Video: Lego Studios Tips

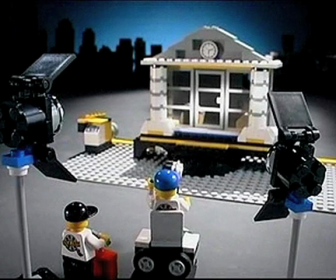For the maximum impact, you're better off timing your sound effects carefully and only using a few.
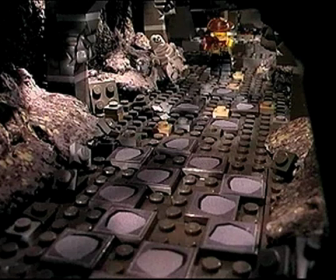You can have a lot of fun by using sound effects to play audio jokes.
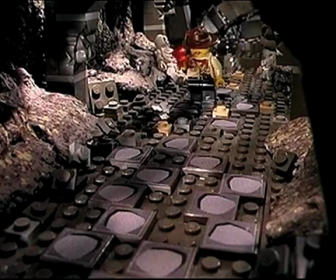For example, what if you look like this and changed it to this?
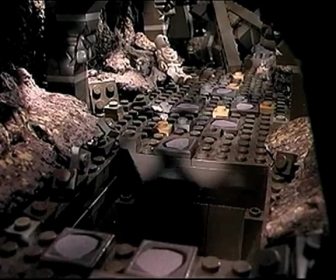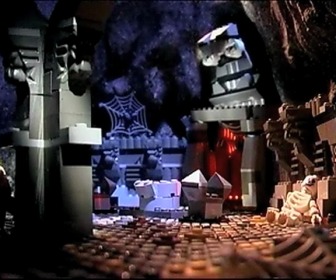Let's hold that there. You can make Johnny Thunder run using stop motion.
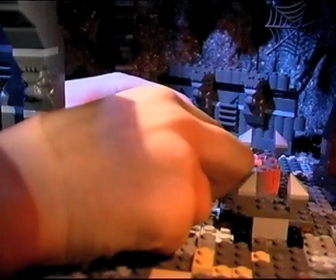Fix the action figure's feet to the floor of the set with modeling clay or double-sided tape without letting the camera see.
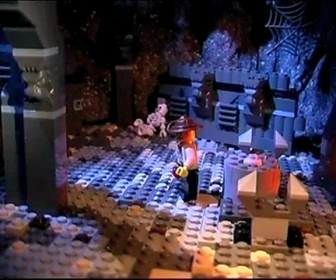Take your hands away from the set and shoot a frame.
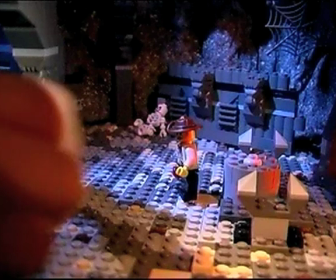Now move Johnny's arms and legs like this and move his body a little forward.
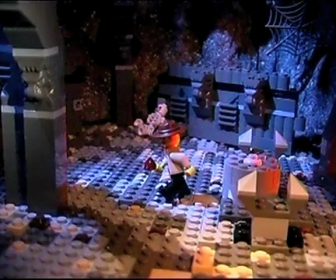Take your hands away again and shoot a frame. Keep going with this procedure. When you play back the frames, it will look like Johnny Thunder is running all by himself.
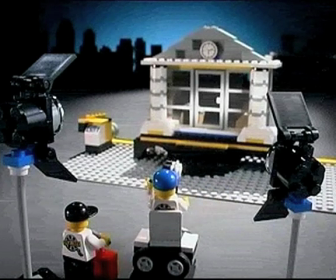Cut!
How do you make a vehicle move all by itself? It's easy when you use stop motion.
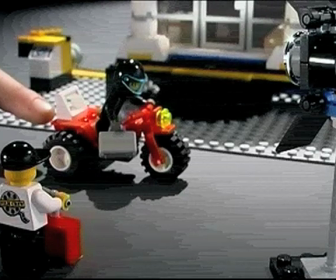Move the motorcycle a little, take your hands away from the set, and shoot a frame.
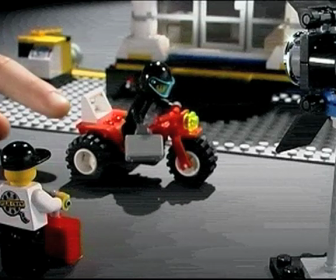Now do it again. Move the motorcycle, take your hands away, and shoot.
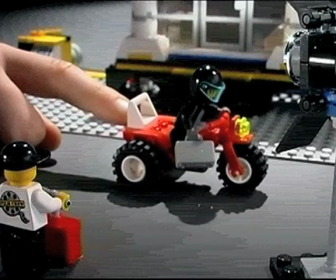The farther you move the bike, the faster it will seem to go. Keep repeating this step.
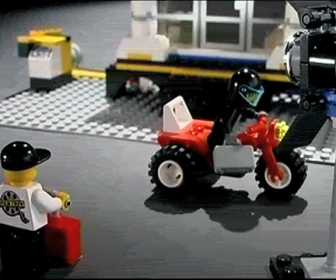When you play back the frames, it will look like the motorcycle is going all by itself.
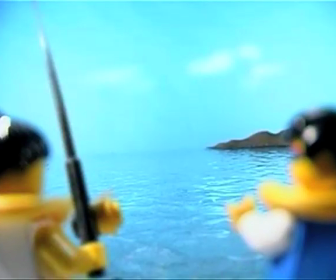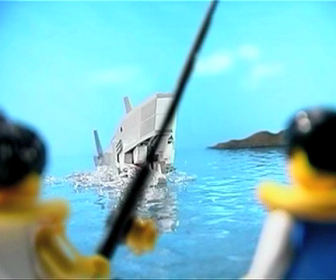How can you do that? Stop Motion lets you take down or build up any model you want, as if by magic. First, build your Lego model. Place it in your film set and shoot a frame.
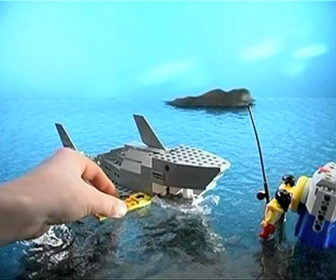Mark the position of the model carefully, using other Lego pieces.
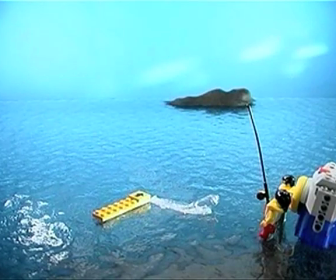Now take the model out of the set and remove the top layer of bricks.
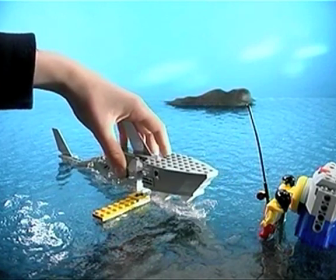Return the model to its position in the set and take away the markers. shoot a frame.
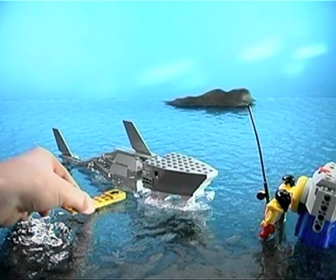Keep going like this, taking away one layer of bricks at a time.
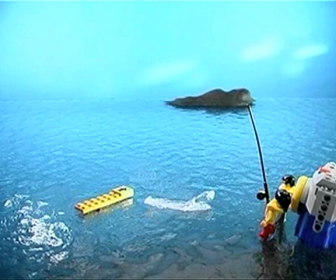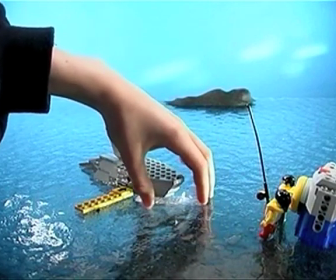If you want your model to come forward in the last scene,
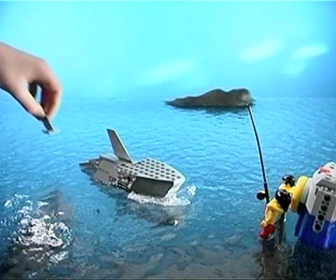you have to move the model forward a little every time you return it to the set.
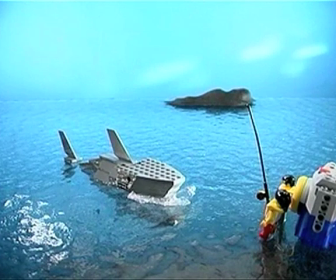Instead of taking down your model step by step, you can also try to build it up with this technique.
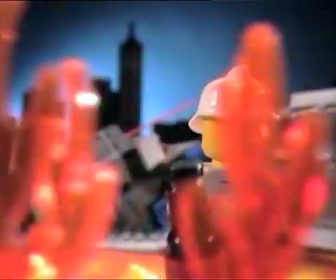If you put some foreground in your picture, you can hide the stick that moves the fireman.
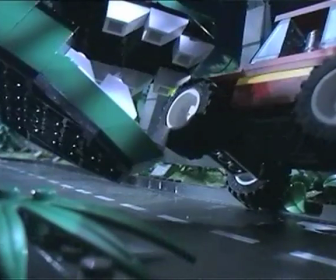This looks like a real live dinosaur, but be careful that the camera doesn't see your hand when you're holding the gimbal.
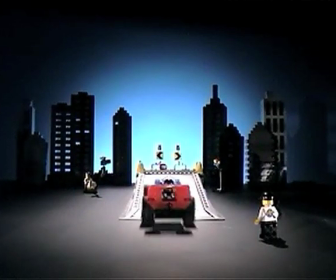You don't need a motor to make this racing car drive.
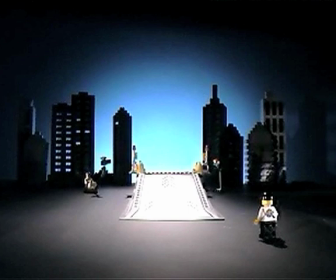Attach a piece of string or thread to the front of the car and lay the string down the middle of the stunt ramp.
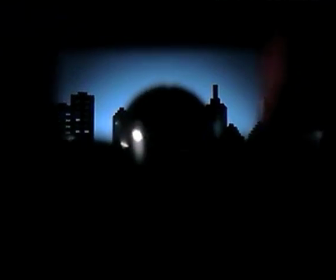By drawing the string in you can make the car drive up the ramp and go exactly where you want to.